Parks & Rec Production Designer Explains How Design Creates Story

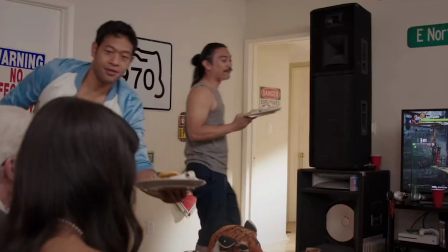(12:00)
It's not as nasty as what April and Andy's was, but he certainly is very lackadaisical in his cleaning. When you look for locations that you're trying to pick that match a character, what are like the main aspects or main almost like specifications?
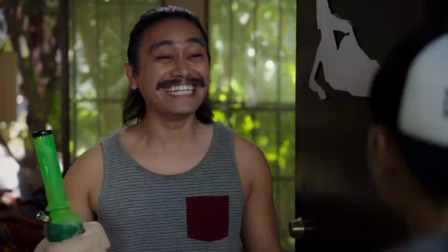(12:17)
There's like time period, there's like architecture style. I think Cho's locations that we felt were architecturally right.
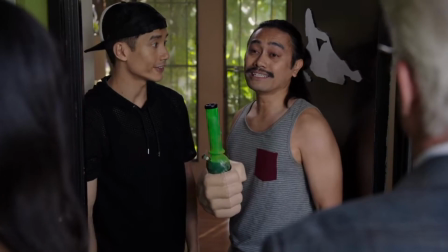(12:24)
They belonged in the location that they should be, like this being in Florida.
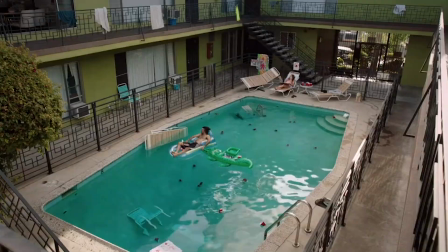(12:30)
And, you know, we're assuming that Donkey Dog does not live in a very nice apartment complex.
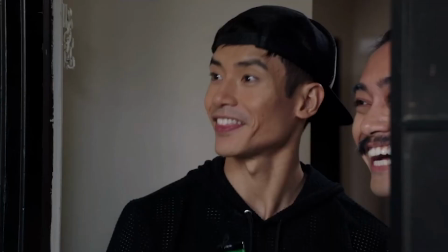(12:35)
So, you know, we were looking for places that had bars on the windows, which you see back there. And it's sort of those extra little touches that we could have added, certainly. But if you can find it, all the better. because then you can sort of think about other parts of the architecture and, you know,
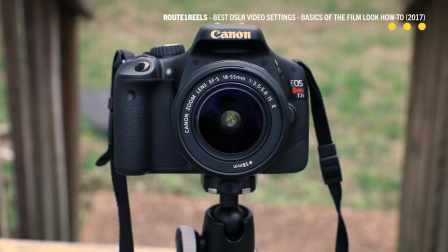(12:54)
make things more important and spend your money wisely.
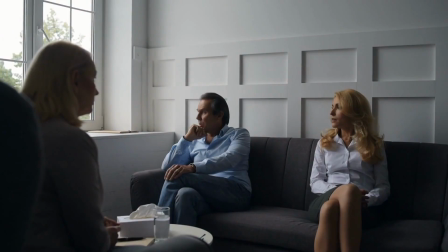(12:56)
Especially for indie filmmakers, you can talk to all of your friends, talk to your family, you know, you can, yeah, find locations that work for you. Don't just say, oh, well, here we are in my apartment and that's all we have. There are plenty of other places that you can set things up in.
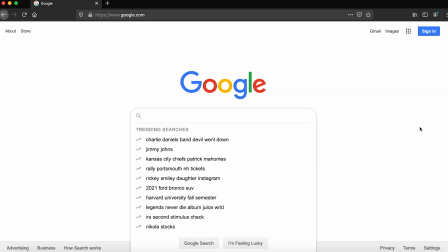(13:13)
If you are a filmmaker, whatever you're doing, it's a visual medium.
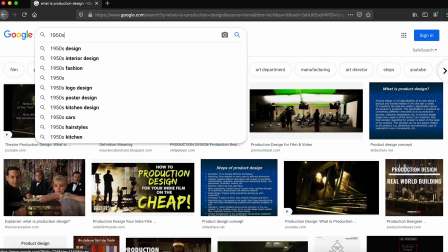(13:19)
The benefit of the Google or the internet is that you can go on and you can do research.
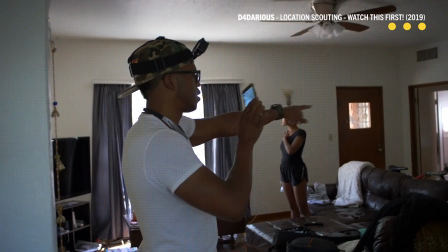(13:26)
You can find exactly what you want to create.
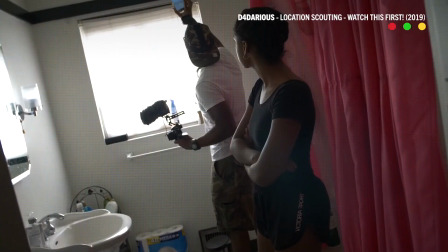(13:30)
If you want to tell a story, find those places, see what they look like. Maybe it's as simple as just changing out some furniture.
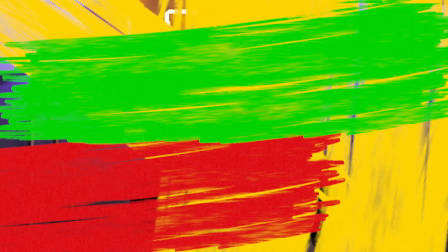(13:40)
I think there's really inspiration everywhere and you can find that just by looking. All righty guys, there you have it. There's your episode of Indie Mogul with Ian Phillips on the production design and crafting of actual worlds for fictional narratives. If you like this episode, make sure you like and subscribe.
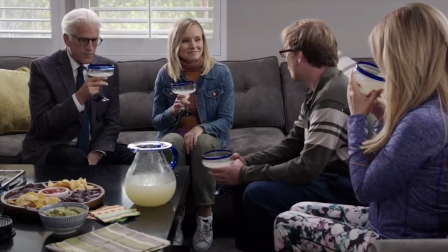(13:56)
And don't forget, we've also got a podcast with Ian where we actually talk about how he not only became a production designer, but also some of the design details of some of the bigger shows.
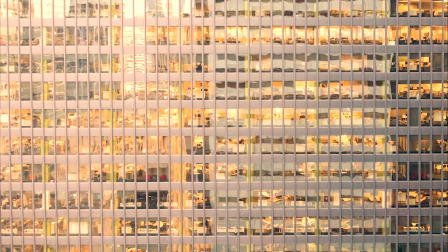(14:03)
So if you're interested in checking that out, we'll leave that in the link down below. Also, thank you again to Storyblocks for sponsoring this video.
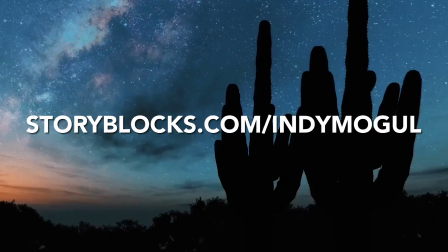(14:09)
Unlock an unlimited library of footage by going over to the link in the description down below. But other than that, and eMogul. I'm Ted. Hope you guys enjoyed this episode. Hope you have an amazing day. And of course, we'll catch you guys next time.
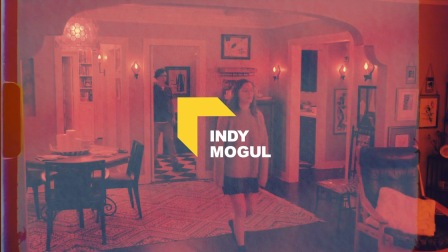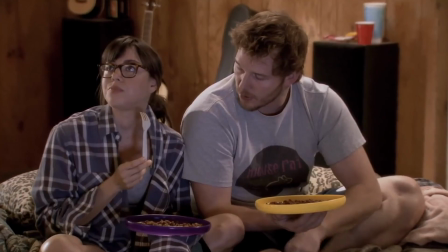(14:26)
You know, everything is sort of single use. I think they're even sharing the spoon, if I'm not mistaken. Yes, there it is right there.